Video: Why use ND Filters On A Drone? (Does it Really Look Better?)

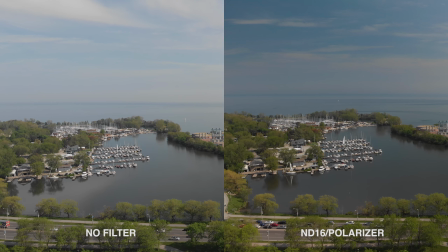[4:09]
The polarizer is what makes the sky more blue and makes the colors just pop in general.
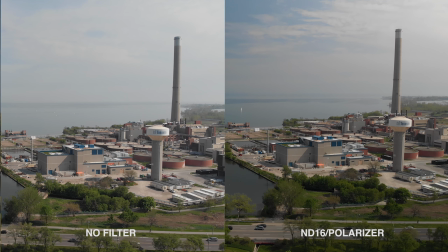[4:15]
Now let's take a look at if the filter affects the sharpness of the image.
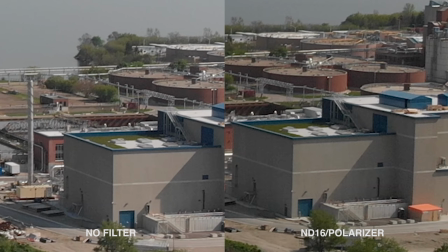[4:19]
Here we're zoomed in, and honestly I don't see any difference really, so the filters don't really affect the sharpness.
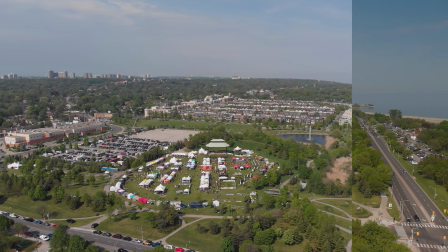[4:26]
Let's take a look at one more shot with the filter on. Boom, look at that contrast and those colors pop.
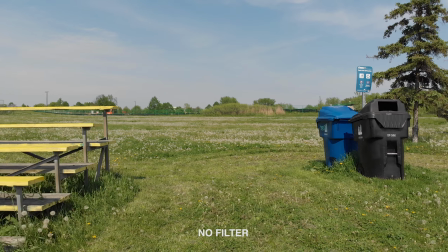[4:36]
Now how does the ND filter actually affect the motion blur? Well, let's take a look at this shot without a filter, and then this shot with a filter.
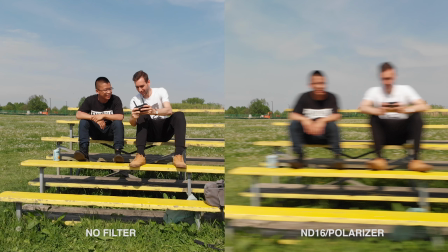[4:45]
Do you see that motion blur? Now when we pause those clips, you can see that without a filter the image is tack sharp, but that's not what you want for cinematic images. You want a slight motion blur to that, just so it's easier on the eyes.
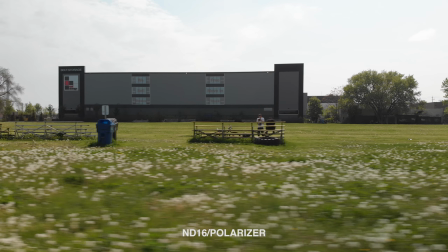[4:59]
Take a look at this shot.
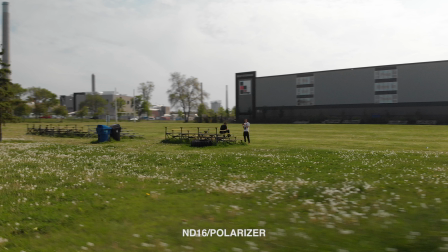[5:01]
When we pause it, you can see that we're in focus and sharp in the middle, but there's some motion blur around the foreground and the background.
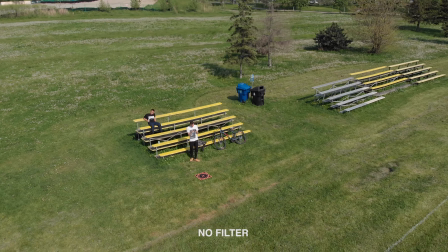[5:08]
And that's kind of what you want, because when you don't have that motion blur, it sort of just looks fake and very video-ish.
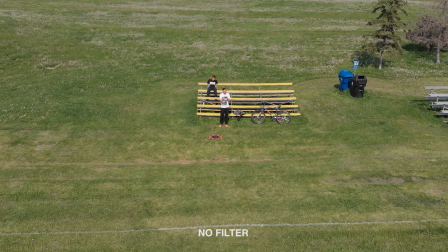[5:14]
And it doesn't look cinematic at all. Whoa.
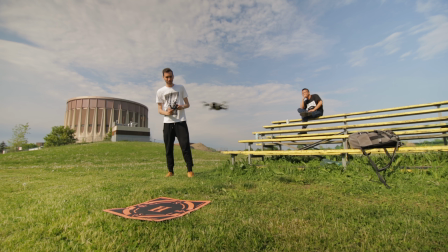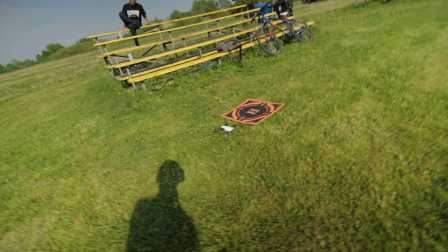[5:35]
The helipad. I fully missed it. I'm not as good of a pilot as I thought I was, yo.
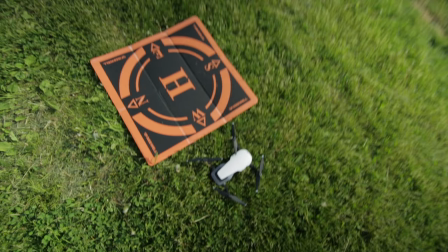[5:41]
If I had people on board, I don't know if they'd survive, yo. Wait, what did you say, Noah?
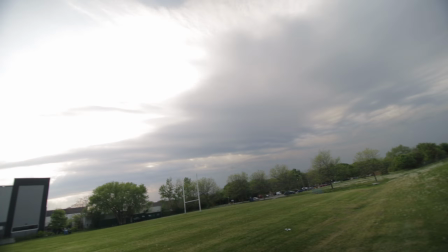[5:47]
It's a wrap, guys. It's a wrap, yo. Cloud just took all the light for the day. Oh my god, we're not getting the sun back, yo. These clouds are moving this way. Like, there's no way that we're getting sunlight back now. I hope you guys like those comparison shots. Maybe this will convince you to actually invest in some Polarizer ND filters. I'll leave an Amazon link to these in the description below, and thank you Freewell for sending me these, because I mean, I didn't even know how much I needed ND filters for my drone. And also thank you for this helipad. I actually use it a lot.